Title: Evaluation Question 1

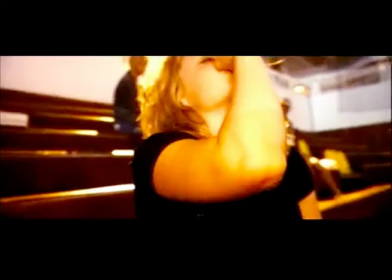(8:21)
The icon of alcohol often represents the folly and rebellion of youth.
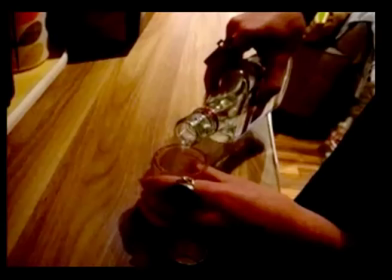(8:25)
However, the use of it in my trailer differs from that of Cherry Bomb, as the main character,
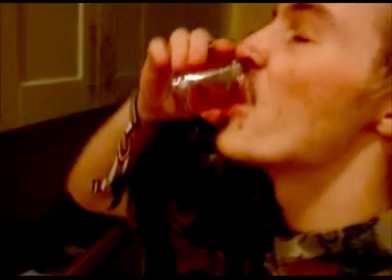(8:30)
who's the only one seen as being under influence of it, heavily uses it because of his steep decline into his depression.
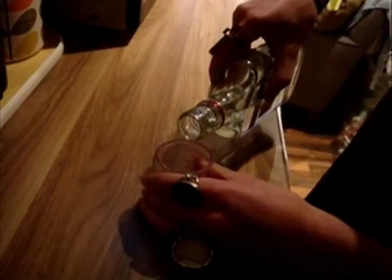(8:39)
So whilst the inclusion of it on the surface
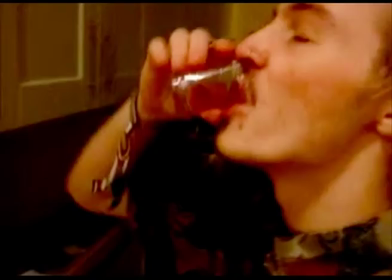(8:43)
uses a well-known icon, I think I have in a way developed the icon into one that suits the storyline of my film, as rather than being the icon of
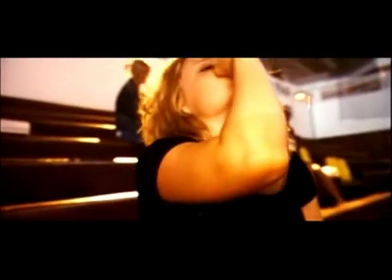(8:53)
nihilistic rebellion of youth,
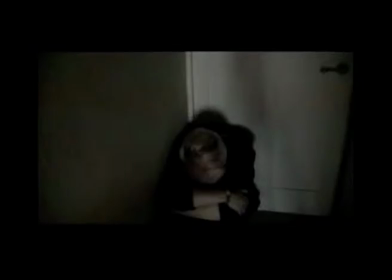(8:55)
it is used as a sort of medicine for my character in his long winding depression.
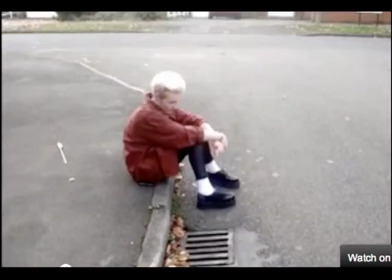(9:03)
Voiceovers are used in most trailers to tell the audience parts of the story that would either take a lot of shots in the trailer to establish,
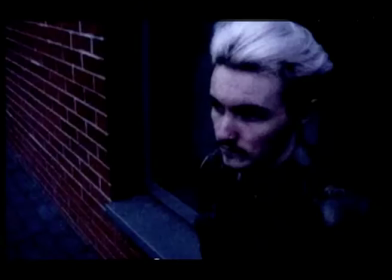(9:11)
or that are established throughout the film. A voiceover also sets about a certain mood within a trailer that sometimes just diegetic sound cannot achieve.
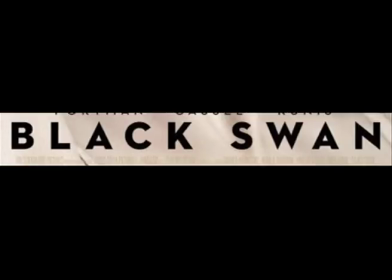(9:21)
Out of the trailers I have looked at that are specific to my genre, Black Swan and Girl Interrupted use voiceovers to establish mood and narrative. I used this idea because we had to create a shorter trailer and I couldn't give away my story in a short amount of shots,
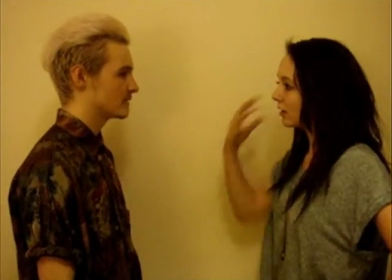(9:38)
so I decided to cover the main character's mental deterioration in several voiceovers,
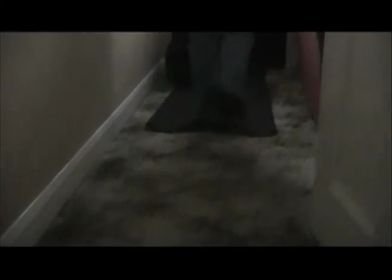(9:43)
covering shots that suited them. I think it's generally easier to tell a story in words than in images.
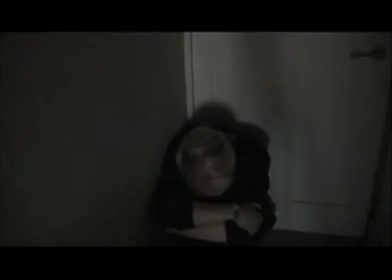(9:49)
The use of dialogue tells the story in the sense that it's revealing scenes from the actual film with images.
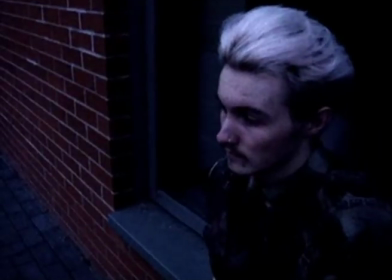(9:58)
which gives the audience further idea of what to expect from the film.
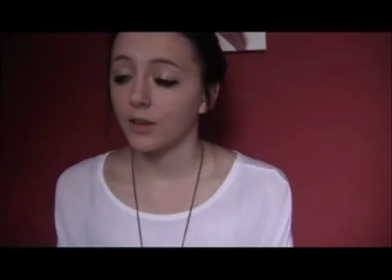(10:01)
My dialogue mimics that of Black Swan, as most of it is conversational/confrontational.
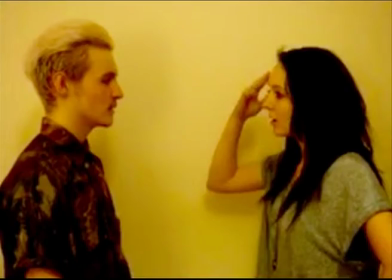(10:09)
The cast of people I used is small, which challenges that of real drama films, as they usually depict a large cast in the trailer.
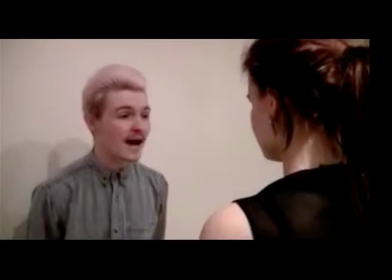(10:17)
In Girl Interrupted and Black Swan there are many characters shown, but with a focus on the main character.
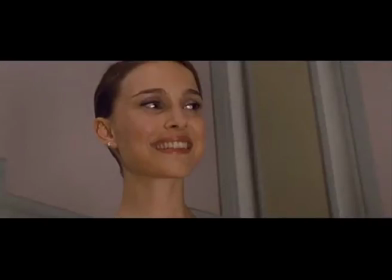(10:23)
In terms of my cast, my trailer is more like an independent film with a
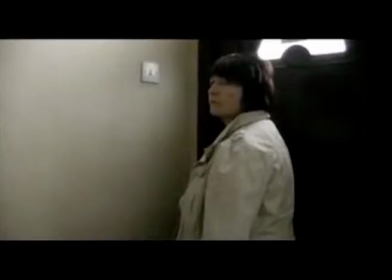(10:30)
small, tightly knit cast of characters whose stories are closely involved with the main character's story.
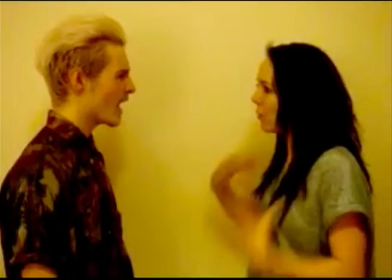(10:35)
Additionally, this small cast connotes the all-round disequilibrium within my trailer and physically shows the audience how alienated the main character makes himself.
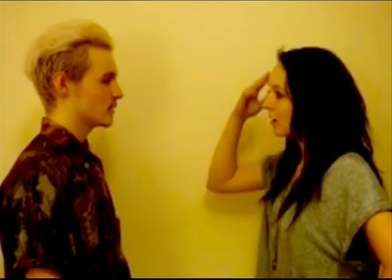(10:45)
Additionally, my cast is completely Caucasian.
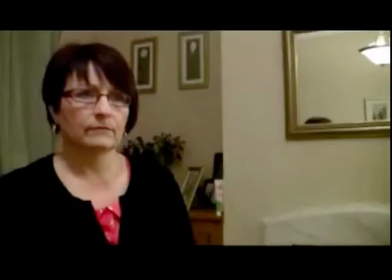(10:47)
I think this is shown as conventional for a sort of psychological drama, as particularly in Girl Interrupted,
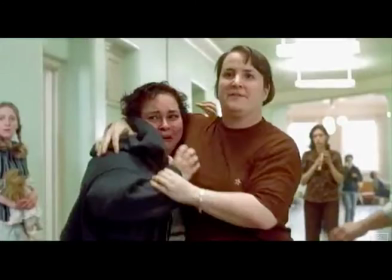(10:54)
which focuses solely on mental health and depression, there isn't a wide representation of ethnicity within the genre of drama.
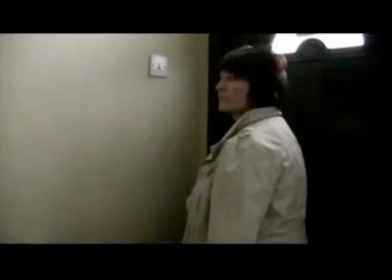(11:01)
The same could be said with the representation of age.
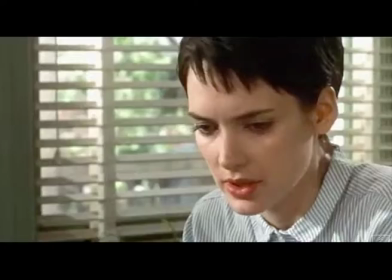(11:04)
There is always the main character, mostly a teenager, which is the age group of the main characters in Girl Interrupted, Cherry Bomb and Black Swan. And then the authoritative parent or grown-up who is always middle-aged.
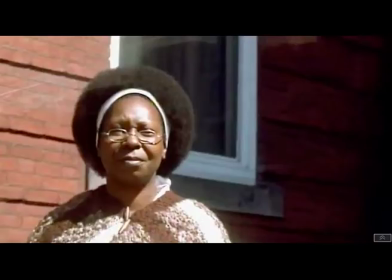(11:18)
In Girl Interrupted, this seems to be the black nurse character, which goes against the normal ethnic stereotypes, but still follows ones of age.
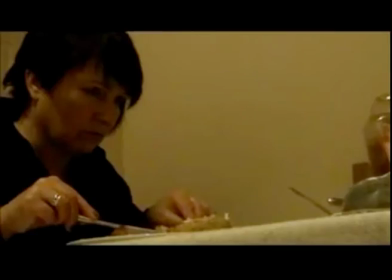(11:26)
In my trailer, this authoritative character is taken by the mother, who seems protective but stern, much like the representation of the mother in the Black Swan trailer.
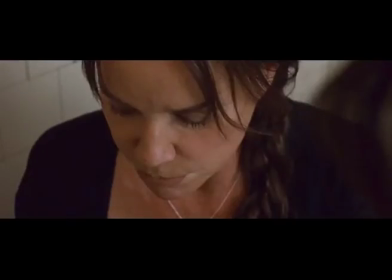(11:35)
I use this stereotype to make the main character seem more alienated,
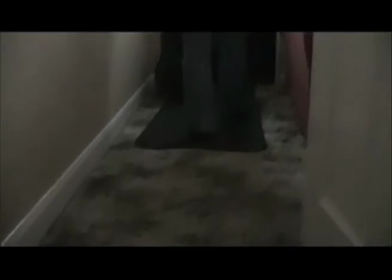(11:39)
but I think I challenged the stereotype by having his mother leave him, something a protective parent wouldn't do.
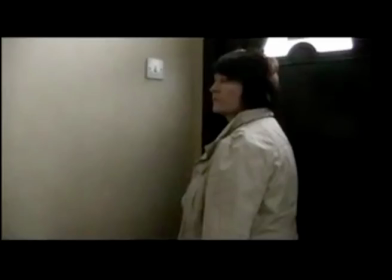(11:45)
Most trailers in general, not just the genre of drama, start with a sort of scene of equilibrium.
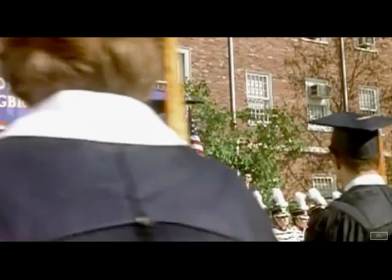(11:50)
For example, the graduation scene in Girl Interrupted trailer and the start of the Cherry Bomb trailer.
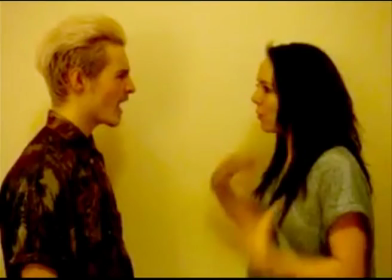(11:56)
However, my trailer challenges this, as it starts with a few scenes of arguments and the main character's mother leaving the house with bags,
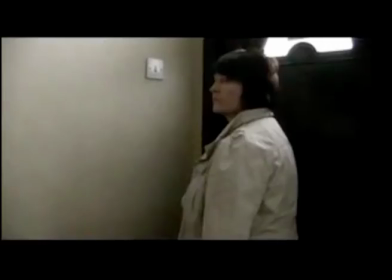(12:03)
obviously setting about a sort of disequilibrium.
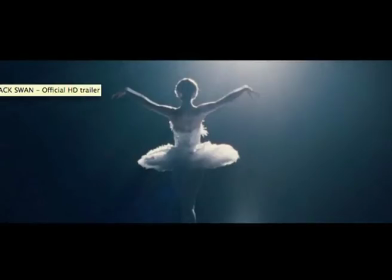(12:06)
The Black Swan trailer also challenges conventions, but via a voiceover, as the main character talks about death.
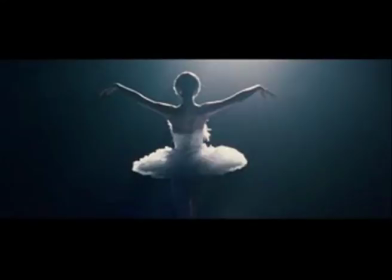(12:12) I had the craziest dream last night, about a girl who was turned into a swan, but her prince falls for the wrong girl, and she kills herself.
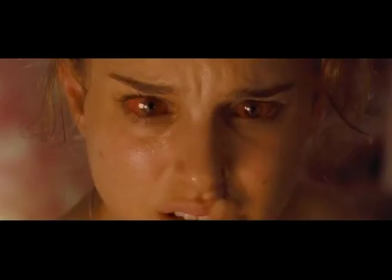(12:22)
I've used this voiceover idea to set about a mood like the Black Swan trailer does,
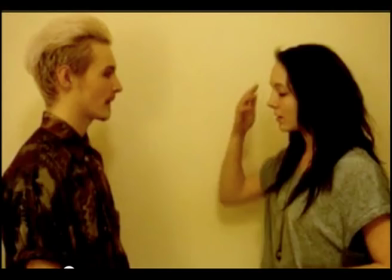(12:27)
and also outline the main character's feelings as well as to lay out the narrative for the audience, so they know what's going on.
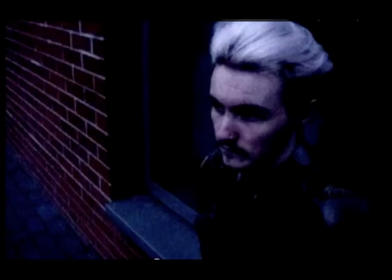(12:34)
I chose to start my trailer with disequilibrium because I think it gains greater attention to begin with,
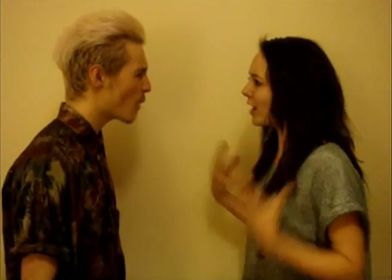(12:40)
rather than equilibrium, which is just accepted as normal.
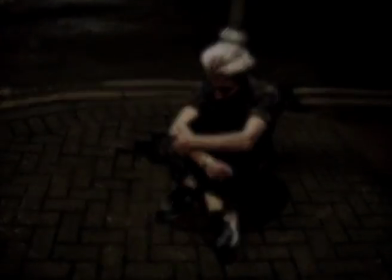(12:47)
Also, my story doesn't have an overwhelming sense of equilibrium or happiness anyway, as my main character is never happy.
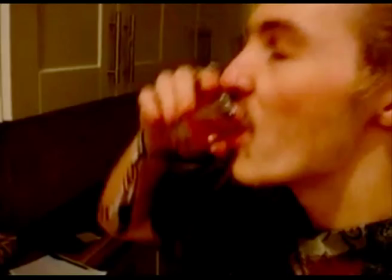(12:56)
Although, what creates a sense of, as Todorov would say, new equilibrium is the submergence into the water and therefore death at the end of the trailer.
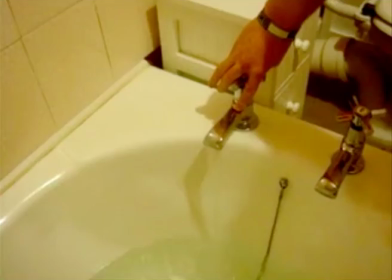(13:04)
Alternatively, whilst it is a dramatic and depressive end, it could be said that it leaves the audience with a sense of unfulfillment.
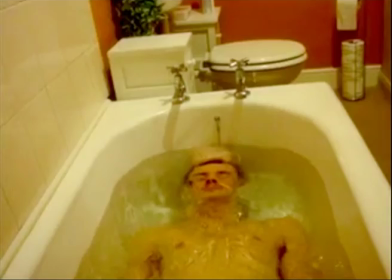(13:09)
It creates a question in their minds whether the main character lives or if he doesn't, and what happens after that.